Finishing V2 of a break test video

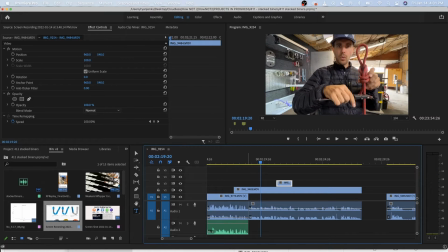1743s Using a 12mm breaking. So we are using a.
Well, if I say it, I should see it. So let's do that.
So we are using a 12mm static rope that was donated. This is probably 15, maybe even 20 years old.
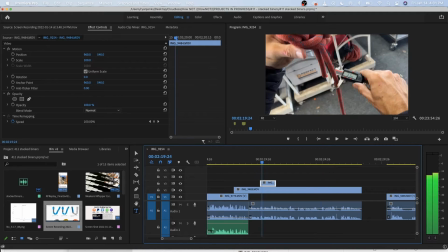1756s But it should give us. Now, this says 11.99.
It's such a short, fast clip that you actually might have to rewatch that because you might think there's an error. And that's nice when people feel like they're falling behind.
Breaking. So we are using a 12mm static rope that was.
That's.
So we are using a.
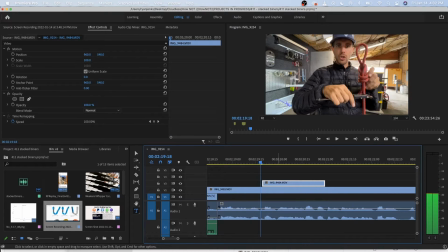1777s
When I say 12, it needs to show it.
What we're breaking.
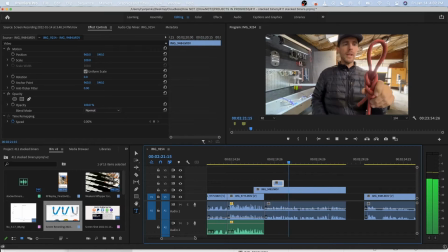1783s So we are using a 12mm static rope that was donated. This is probably 15, maybe even 20 years old. But that was. Static rope that was donated.
wonder if I can get it to...
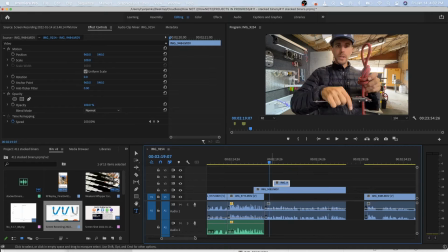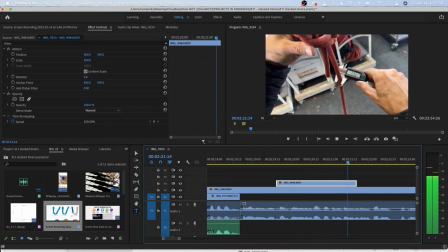1803s Using a 12mm static rope that was donated. This is probably...
That's a way better ending.
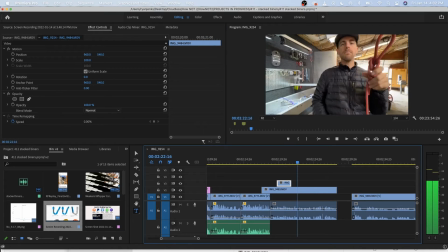1809s
I don't want to cut it off.
That was donated. This is probably...
This is probably is a very nice transition spot.
15, maybe even 20 years old. But it should give us the... We're looking for to break those carabiner.
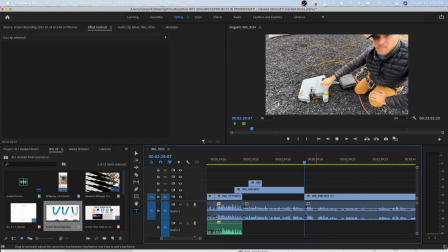1820s
Okay. Wonderful.
This is a dummy, or two dummies.
There's no action there, so I need to cut it. Boom.
This is a dummy, or two dummies.
If you use L on your keyboard, double speed.
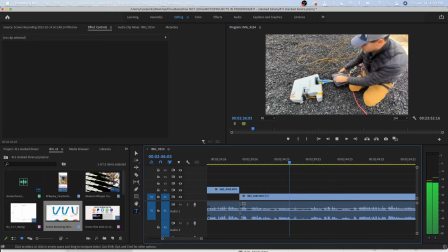1837s Together, these are 100 pounds each. And we have some shackle going to our line scale 3. I determined not to break these. To break these.
Okay, so that's a thought.
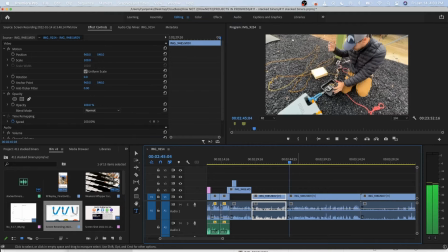1849s
There's a thought. Let's just put a pin in that for a minute.
And we'll see if it works. This small soft shackle will break before this fails, because the aluminum body. This, and we'll see if it works.
Don't need to say that. We're going to see if it's going to work anyways.
Not to break these.
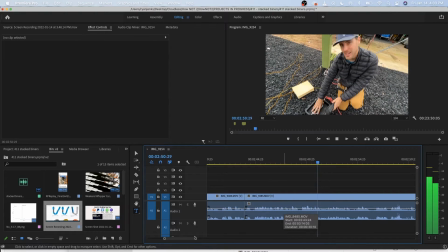1865s This small soft shackle will break before this fails, because the aluminum body will break above 90 kilonewtons, but the screen doesn't like it when it goes above 30. And then we have a release right here.
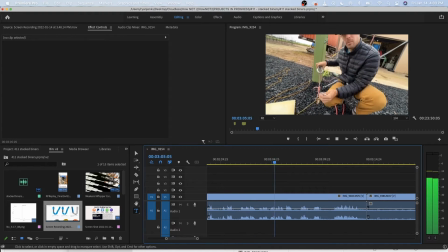1873s When I pull this, it opens up. And then we got our swivels and our weight, so our rope comes back down. Otherwise, it just stays up there. So, let's see if this even works.
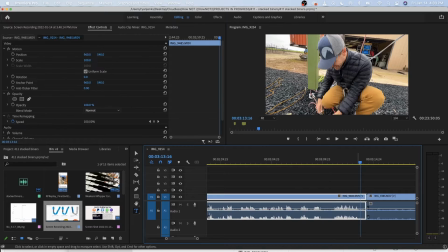1880s This is my first time trying this.
I'm going to leave that because we want people to see how excited I am.
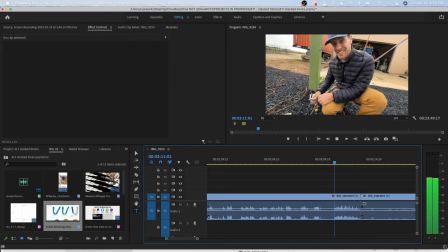1887s
But...
So, let's see if this even works. It just stays up there. So, stays up there.
I would say for faster paced, like, that's a lot of seconds.
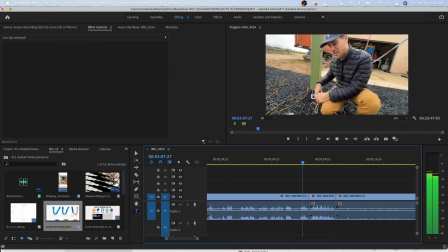1901s Wait, so our rope comes back down. Otherwise, it just stays up there. Let's see if this even works. This is my first time trying this. That's way better.
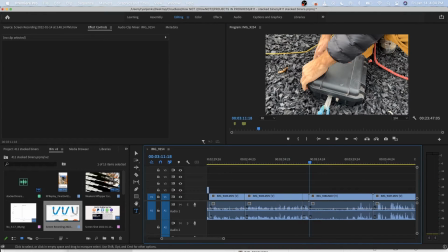1907s
It just doesn't feel draggy in that case. None of this is...
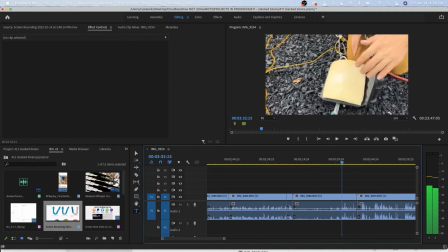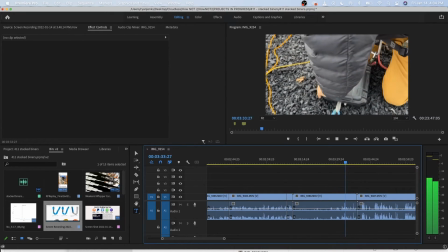1916s Capture time is starts at 2 kilonewtons.
So,
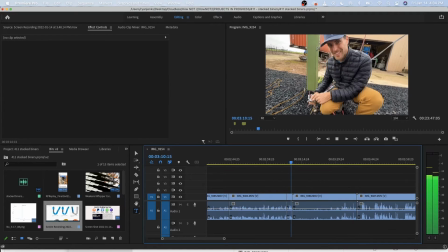1924s trying this.
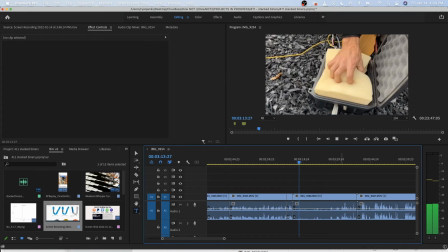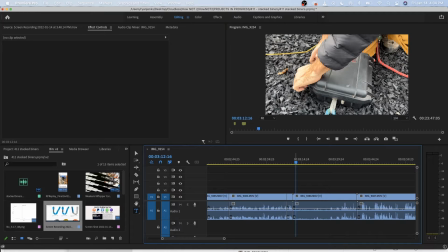1931s
So I would say let's try to use this part as B-roll. Why are you turning into a hand? Why did you turn into a hand?
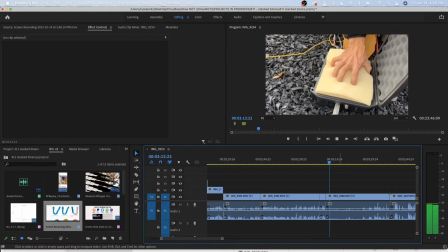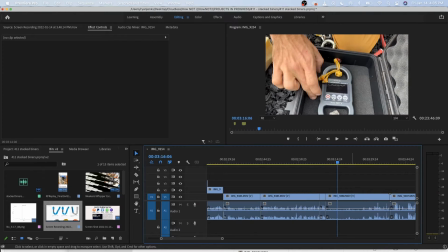1953s
That action of me pushing the button is all I'm ever going to use of that B-roll.
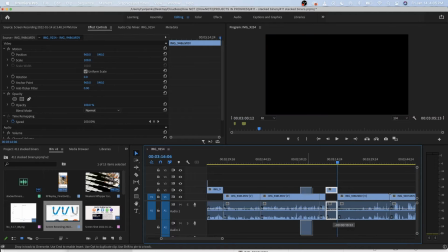1959s
And because I don't have these other audio clips, I can drag that now.
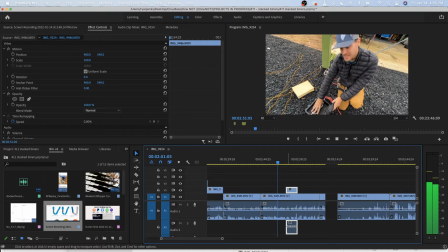1964s Above 90 kilonewtons, but
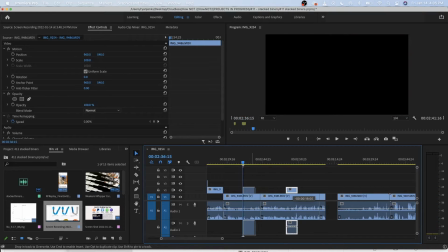1969s
So that's when I open it.
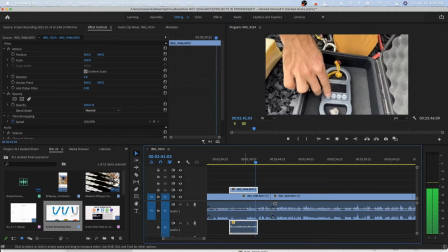1973s our line scale 3. I am determined not to.
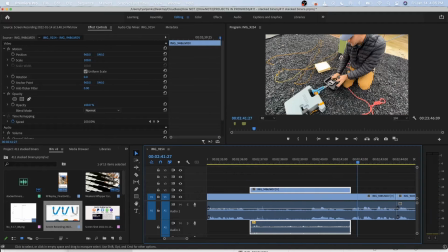1981s
That's actually nailed it. 2.
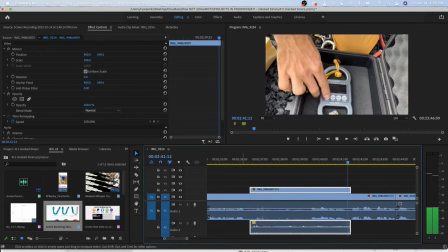1986s Our line scale 3. I am determined not to break these.